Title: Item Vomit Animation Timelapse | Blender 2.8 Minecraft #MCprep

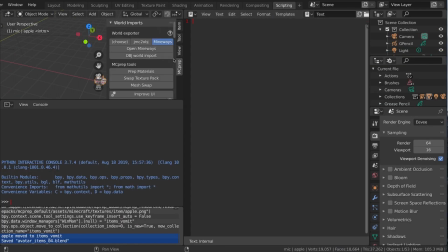(6:19)
Here I'm using a little bit of my Python experience to actually generate the group or collection I should say for all of my items so you'll see a little bit of the technical side here but again just demonstrating that if you know a little bit of code you can do a lot of
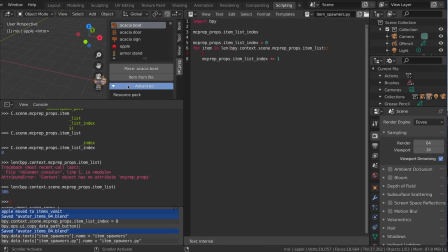(6:38)
very useful things that save you time ultimately what I wanted was a collection that has around a hundred to two hundred all unique items that were generated by my item spawning capability in MC prep so
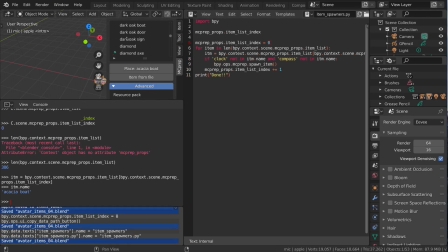(6:55)
essentially what I'm doing is I'm going through via code all of the items in the item list, skipping the clock and compass items, since I know there's a lot of repeated texture icons there, and then letting that actually run the spawn item.
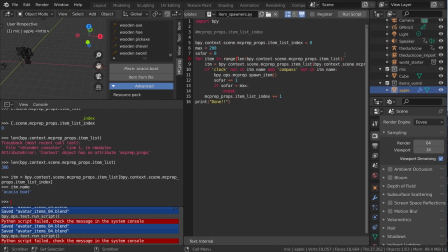(7:12)
A few syntax errors the first couple times I tried to run this, but shortly after I'm able to get it to run, and then we end up with the 200 items being generated,
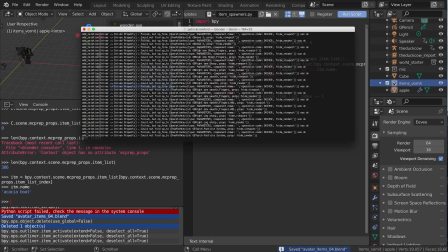(7:24)
noting on the right hand side how I had already created a collection called items vomit so that way they were
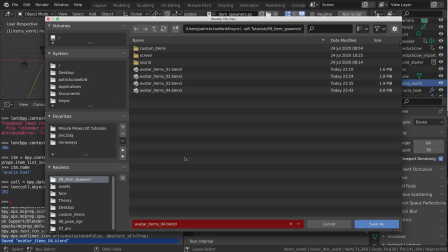(7:31)
all generated in place inside that collection now
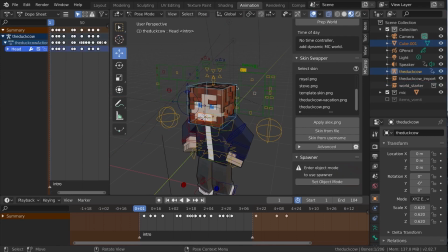(7:36)
I'm adding just a simple mesh that will act as the particle emitter for my items you'll
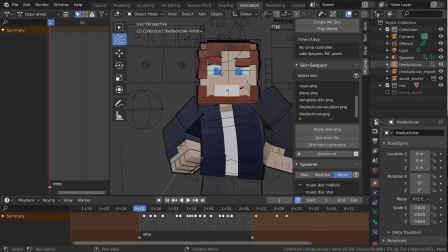(7:43)
see I'm named it and then I have actually parented it to the head of my character
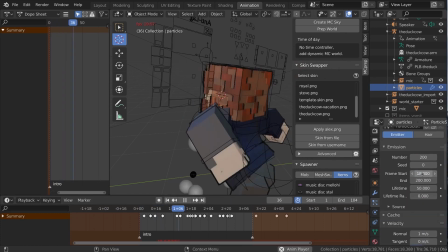(7:48)
then adding the particles I am adjusting some of the settings but first
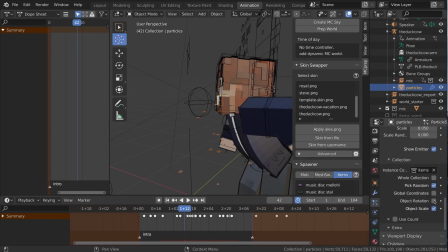(7:54)
and most importantly setting the collection to be what is rendered then adding some
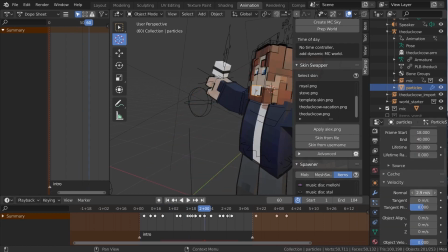(7:59)
randomization in terms of the outward projection as well as the rotation
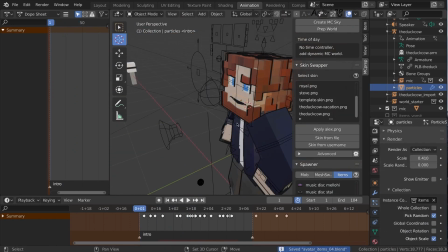(8:06)
then realizing that i want to use just a single face to be the emission and then adding some tangent so that it doesn't all just come up completely
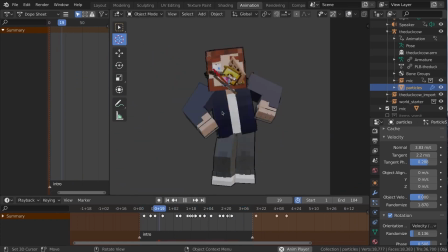(8:14)
vertically but a little bit to the sides of the mesh as well so it's more like a cone that is being emitted and then now i'm just playing it back and forth a number of times in my viewport to see if I like the motion.
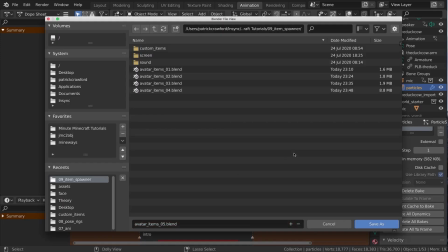(8:26)
I think I was expecting to edit the head motion and play with the keyframes a little bit more,
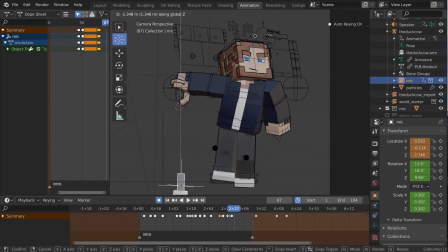(8:32)
but I actually liked the way that it was framed and how it actually revealed the mic. And now I'm doing the final bit of animation with the mic itself. You'll see there I'm actually playing with the interpolation mode, changing it to be cubic or quadratic to see which ones I kind of like to look better.
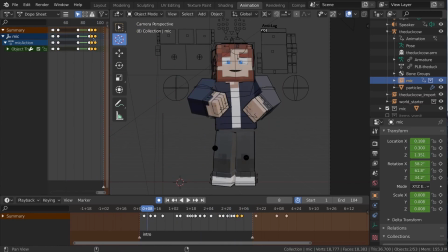(8:49)
it kind of changes how quickly it goes from one keyframe to the next without having to play too much around with the curve in the graph editor again you'll notice that these are all very quick animations I'm not spending very much time in the graph editor which is where you normally
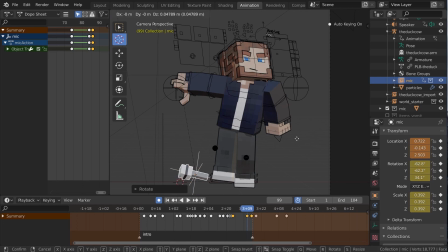(9:06)
would spend a lot of your extra time to get the details and motions just right and with the microphone here it probably would have been better if I used a quick physics simulation or something like that but again this was quick and dirty
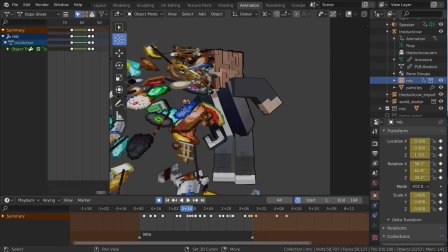(9:19)
and because it was parented to the hand i'm just doing this manual animation to give
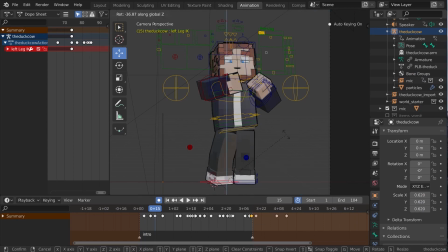(9:23)
it the dropping and bouncing effect a little bit at this point i'm
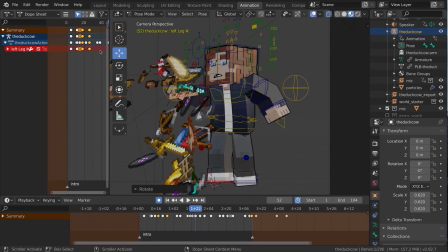(9:28)
just doing some refining animation making
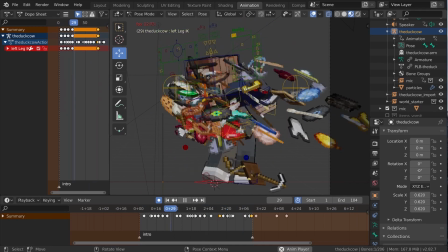(9:34)
sure that everything feeds together nicely adjusting some of the head to
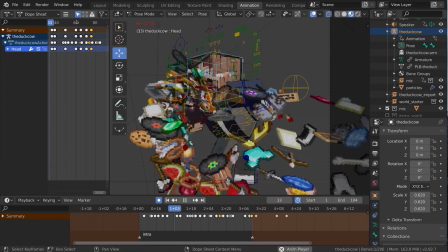(9:39)
make sure that not everything looks too robotic robotic or in sync
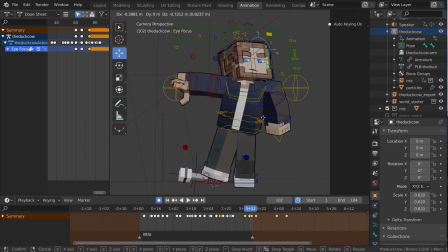(9:43)
so I'm sometimes adjusting the head to be offset to move earlier than the rest of the
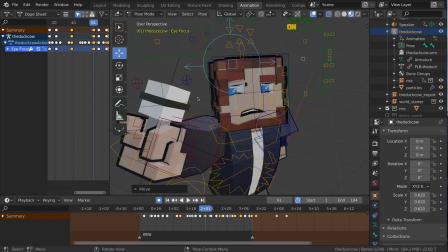(9:48)
body that kind of helps to break up what otherwise look like very static
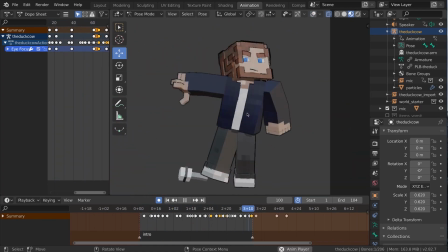(9:53)
pose to pose animations doing